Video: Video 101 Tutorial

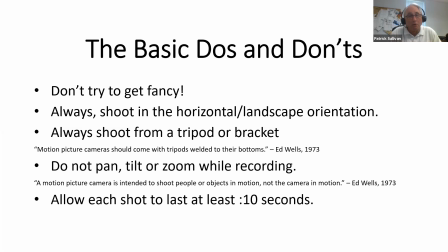And when you get to a point where you know how to break these rules, that's fine, but first you should follow the rules. Think in terms of shooting a still camera,
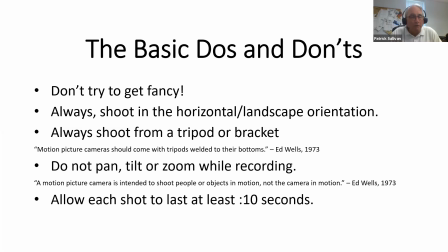but instead of an exposure time of 1/25 of a second, you're going to have an exposure time of about 10 seconds. Each one, hold the camera still, let the scene develop, and generally speaking, allow each shot to last at least 10 seconds.
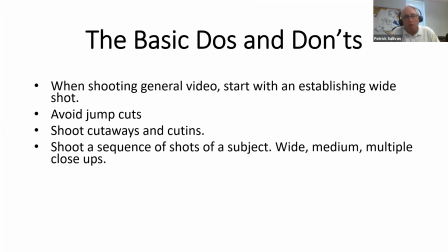Some basic do's and don'ts. When shooting general video, start with an establishing wide shot. If you're shooting some activity, a group of people, start with a nice wide shot that shows the whole scene, the whole picture.
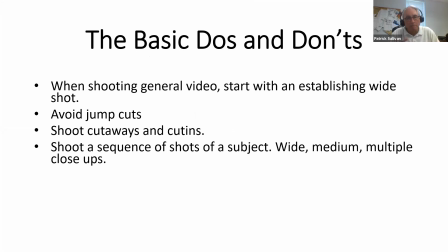Avoid jump cuts. Now I'm going to tell you what that is in just a second. Also shoot cutaways and cut-ins. Again, I'm going to show you that in a second. And shoot a sequence of shots of the subject. That is, if you have one subject, shoot a wide shot, a medium shot, then multiple close-up shots.
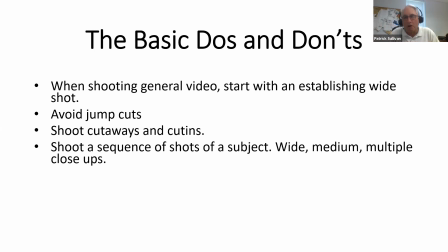A couple of definition of terms when we talk about cover video or B-roll, anything that is not a person talking to the camera or being interviewed is what we would consider cover roll, B-roll, or general.
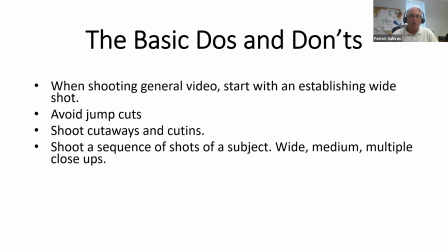A jump cut is when you take two shots of a person, usually a person, and they're in different positions. For example, a person sitting down and a person standing up. Well, if you take those two shots and butt them together,
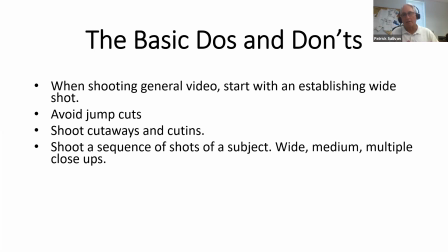well, the person literally jumps out of their chair when the scene changes. You don't want to have a jump cut. You avoid the jump cut in the editing process, but before you can do that in the editing process,
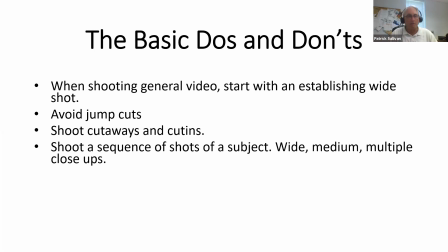you have to make sure you shoot what you need while you're out in the field, so you can have them when you get into the editing.
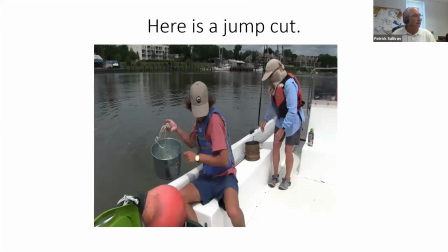All right, let's talk about a jump cut. Let's see what this is. Watch the fellow in the pink shirt.
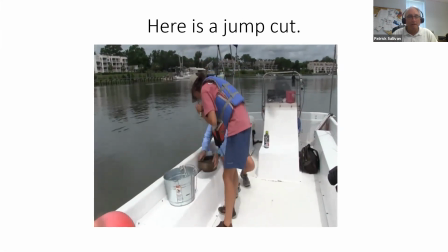There he is. He's standing up. And then we go to the next shot and suddenly he's sitting down.
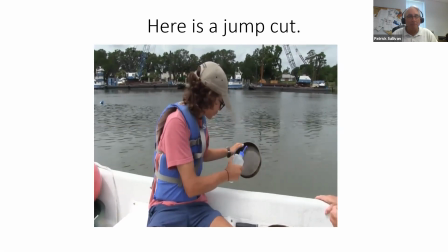That is a jump cut. Let's try it again.
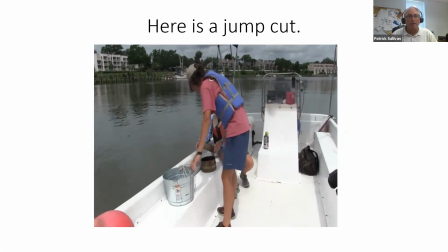Standing up, and then without any continuity, boom, all of a sudden he's in a different position.
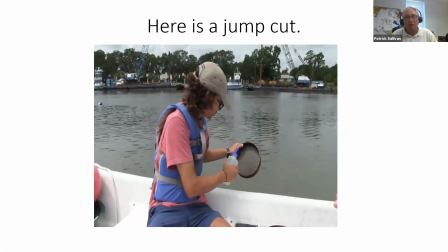That's a jump cut. It's all right in the field. You fix it in the editing process. And here's what I'm talking about.
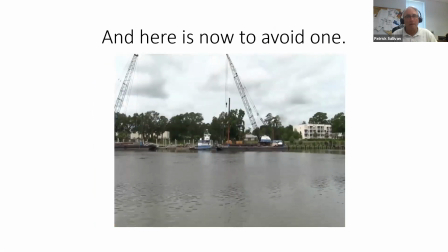We have him standing up. And then we shoot what's called a cutaway, which is a related shot.
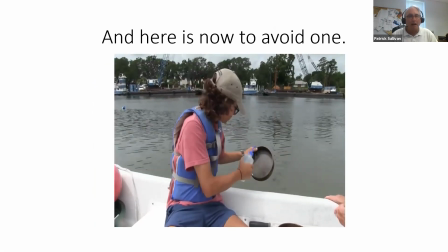And then we go back to him sitting down and there's no abrupt change there.
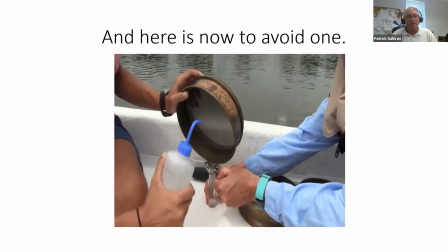That's a cut in. So you have cutaways and cut ins.
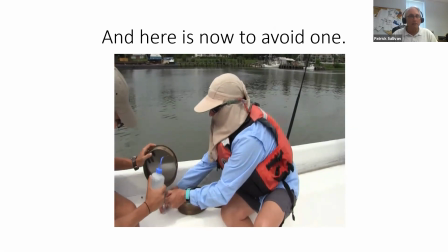Now we can go to a different shot. We've shot the same set of subjects different ways.
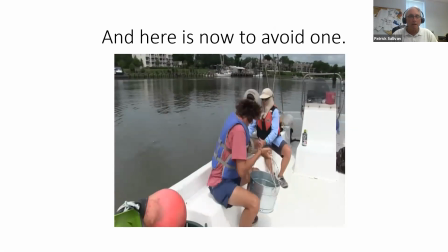We're going to show that again. Wide shot.
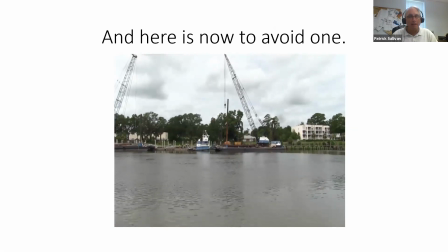Cutaway. Allows you to get to almost anything. Now we're back to Jacob.
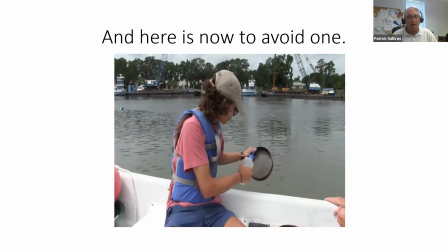There he is in the boat. We're going to cut in, another shot, cut in close.
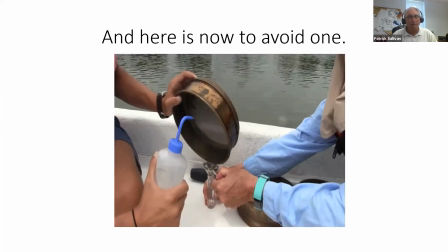See, it works. And now we cut back out again to another shot of them working.
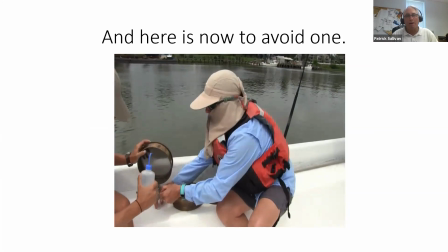That's how you avoid a jump cut. You shoot cutaways or cut ins, and you use them in the editing process. But remember, you do that in the editing. That's fine. You can shoot your shots in any order, but in the editing process, you assemble them.
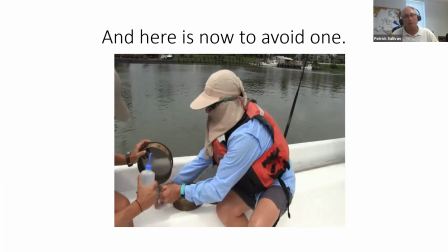But if you don't have the cutaways or the cut-ins when you shoot it, you're not going to have them in the editing room.
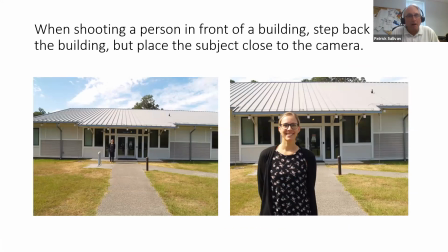If you shoot a person in front of a building, a lot of people will tend to shoot on the left.
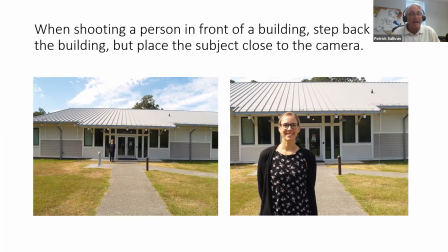They want to get the whole building, and they'll have the person standing over there as a tiny little figure in front of the big building. And if you want to have a person in front of a building or another scene, still shoot wide, but put the person closer to the camera.
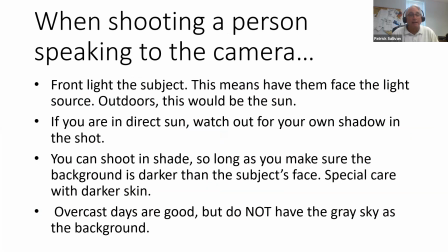When shooting a person speaking to the camera, such as an interview, or perhaps you have a department head or a dean or something that's literally addressing the camera, front light the subject.
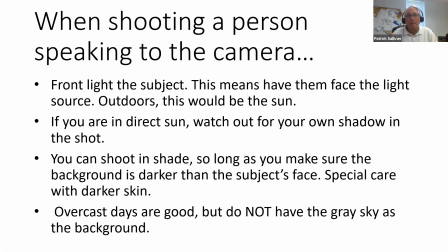That means they should have them face the light source. The light should be behind the camera. In the outdoors, that would be sun. If you're in direct sun, watch out for your own shadow in the shot.
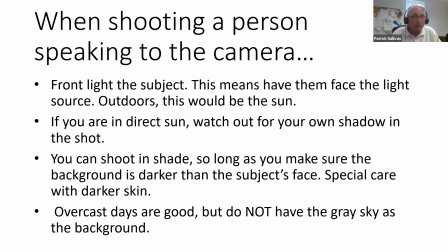If you're in direct sun, I'm taping this in the middle of the summer, and midday overhead light is terrible. You get big shadows on their face.
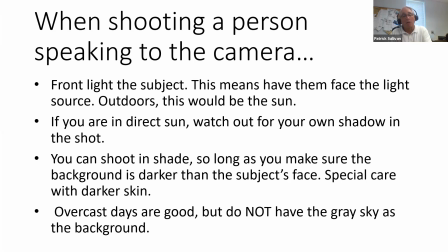You can get away with shooting in the shade so long as you make sure the background is darker than the subject's face. Take special care with darker skin. Overcast days are good, but don't have a gray sky as the background. The gray sky is actually very bright.
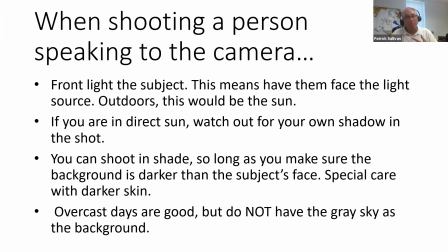So the idea is that the person's face should have approximately the same amount of light as the background. That's because you're probably going to be shooting with a camera with automatic exposure. And if it picks up a bright background, it's going to darken the person's face, like this picture on the left.
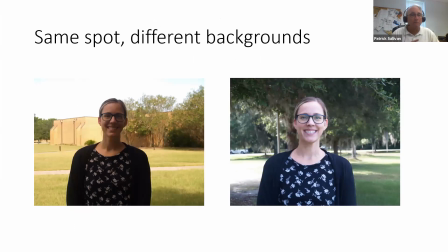This was shot in the same location. I just turned the subject around. On the left, you have a bright sky, kind of a little light overcast. Well, the camera is taking that bright background, it's stopping down the exposure, and so the person's face is darker and shadowed.
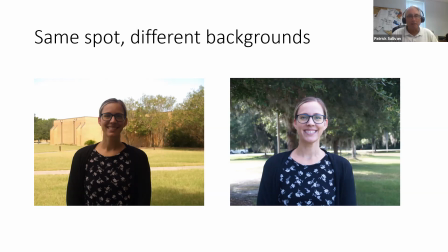The exact same position, exact same time. I spun her around 180 degrees, and now she has a dark background there. The camera opens up the exposure, and her face is more properly exposed.
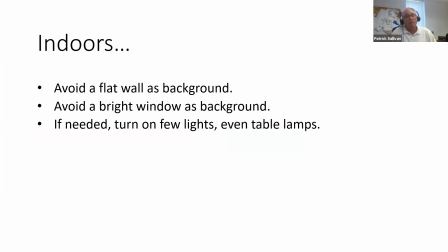Some additional tips if you're indoors: avoid a flat wall as a background. Avoid a bright window as a background. If you have that, you're gonna have the same thing we had just a moment ago. Bright background, dark face, doesn't work. If needed, turn on a few lights.
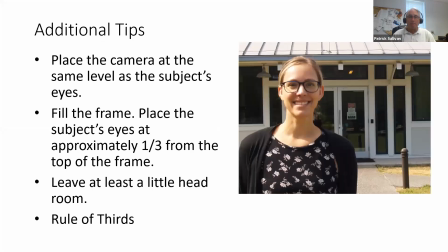Even table lamps can be helpful. Some additional tips. Place the camera at the same level as the subject's eyes. You don't want to be shooting up on them. You don't want to be shooting down. If they're sitting down, put the camera down at their level.
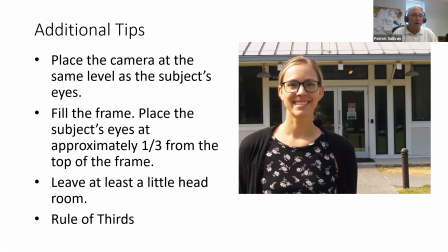If they're standing up, put the camera up. Fill the frame. Place the subject's eyes approximately a third of the way from the top of the frame. Leave a little headroom, and think about the rule of thirds. Rule of thirds is imagine that your
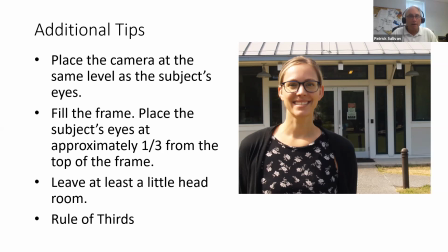frame is divided both vertically and horizontally into thirds. That is, if you'll notice, take a look at this lady's eyes. They're approximately 1/3 the way from the left to the right in the frame. They're also about 1/3 of the top to the bottom.
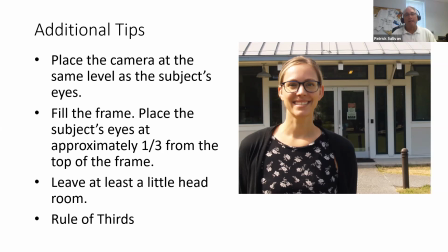It provides a more aesthetically pleasing composition than having them dead center, dead center on in the frame.
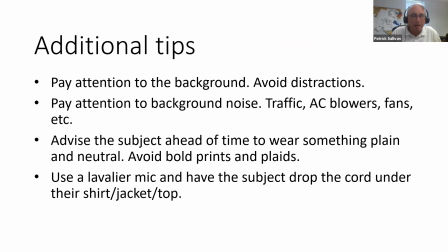Pay attention to the background. Avoid distractions.